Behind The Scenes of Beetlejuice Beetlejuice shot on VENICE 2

How do we blend this amazing sets, the puppeteering,
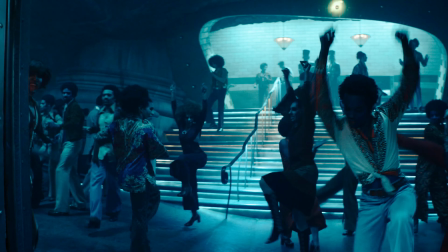the performances, so that it's a seamless story.
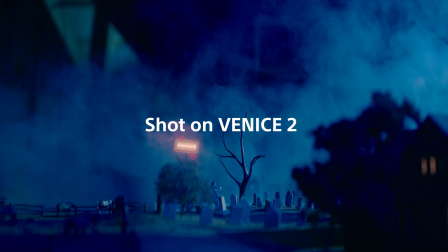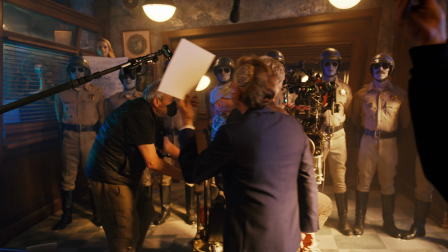Beetlejuice, it's 30 years later in a film that had groundbreaking techniques to begin with.
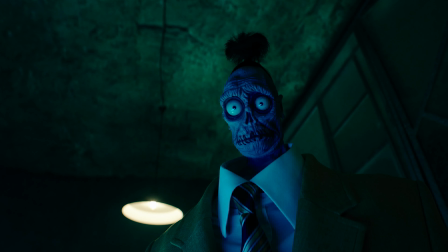So what could you then do that respects those techniques? That's what we're here to find out. Tim was certainly curious about a very high-speed sensor.
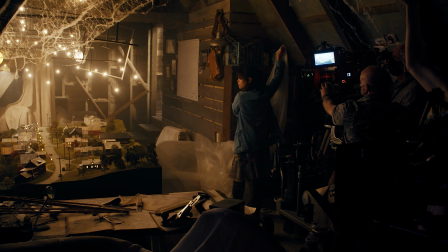The idea that we could shoot at 3200 ASA, he quickly and immediately saw the benefits.
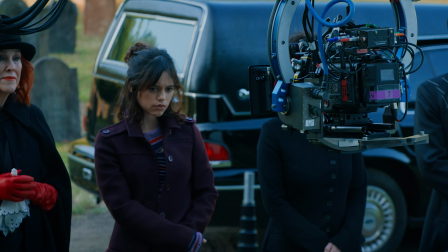I still love film the most. I think it's really special, but I do think it has its limitations, and I think it would have been difficult to have done some of the work on this, in particular the night work.
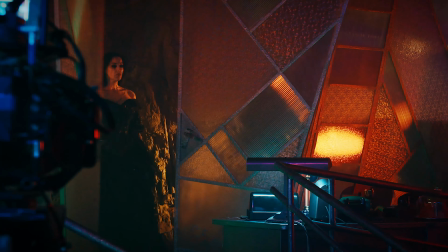And I really do like the color aspect of the Sony VENICE too. I think it's great at rendering colors, and you've got this combination of nitrate stock live grain,
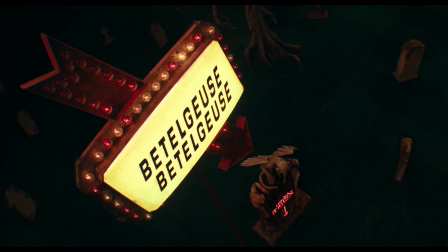candle-lit fill with LED changing lights. There was some infrared black and white.
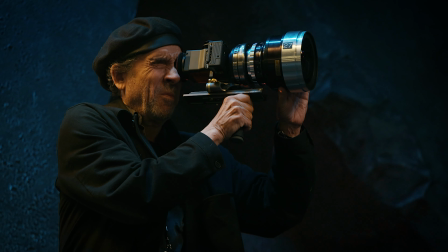And our lenses are 1.3 anamorphic ultra panatar 2s and auto panatar.
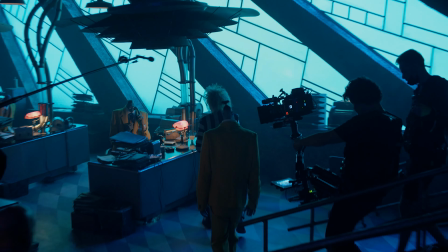That combination is quite unique. And these sensors are quite receptive to that. It just doesn't look exactly like anything that he had seen or worked on to that extent. Infrared cinematography has been around for quite a while. In narrative filmmaking, hasn't been used that much, but he was very curious about things like that. The other thing that I started experimenting with that he really liked was black and white infrared. I was curious to see what kind of infrared would be emitted by candles, and lighting a scene with only candles but shooting it in black and white infrared. We talked to our fantastic team at Sony and our fantastic team at Panavision.
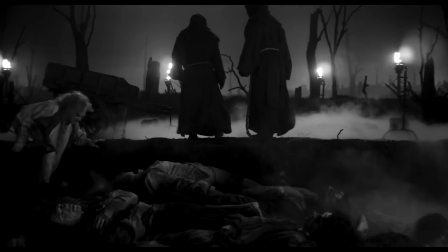I had not really seen any interior night infrared,
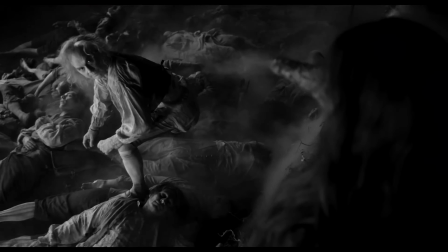so I just did some tests, and it was more out of like, well, what would this look like, and would it be different?
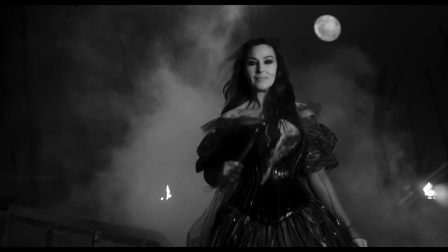And Tim really liked it.
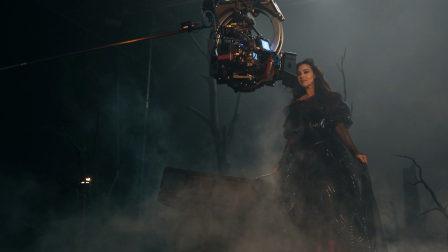You're photographing radiation rather than reflection of color and light, and it's very otherworldly. I did some testing with the Sony FX3. I was curious in using a smaller camera, and particularly for the bicycle sequence. We talked about Russian arms and that I have used and very much love.
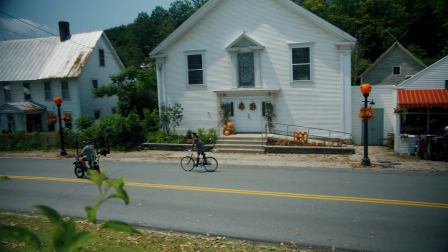I wanted to be light and nimble, so we used a combination of mounting the
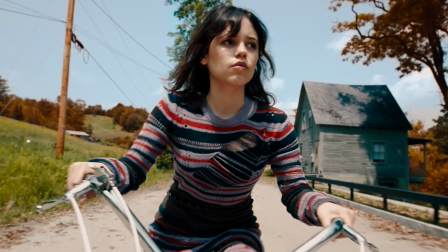FX3 on the bike with a small Ronin, and also on the back of an electric bike. And again, it's part of that immersive process. If the camera, which is the audience, is on this really large bit of equipment, there's an attitude that's gonna be in the image itself.
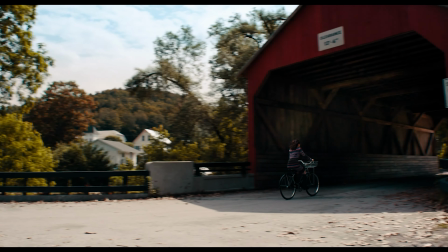But being a bit more playful with it, it felt to me a little freer, a little more punkish in that regard. I also feel that one of the reasons why it worked particularly well is that the color space for the two cameras,
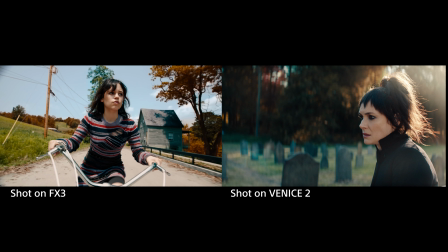it's from the same place. In reality, projected, it worked, and it worked very well.
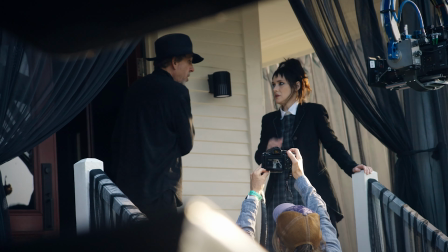Tim is a genius director, and his impact on cinema and I think culture is really impressive.
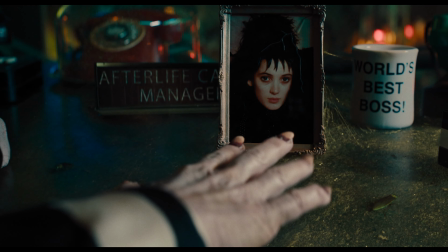Everyone knows the score and the notes,
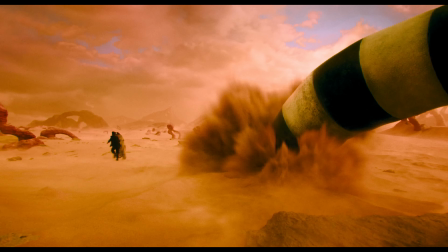but what really makes something stand out is the attitude of the person playing those notes. That attitude or feeling, I think, is the thing that you, as a cinematographer, have to understand from the director that is not in the script.
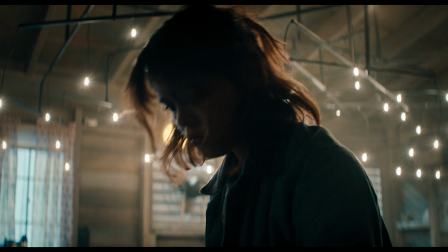It's the sight unseen.
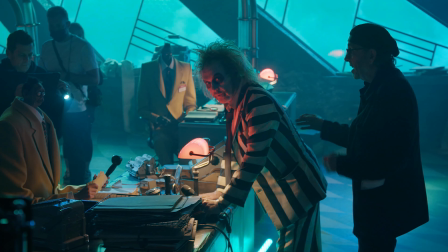And our process of collaboration was for me to understand that and be a part of that.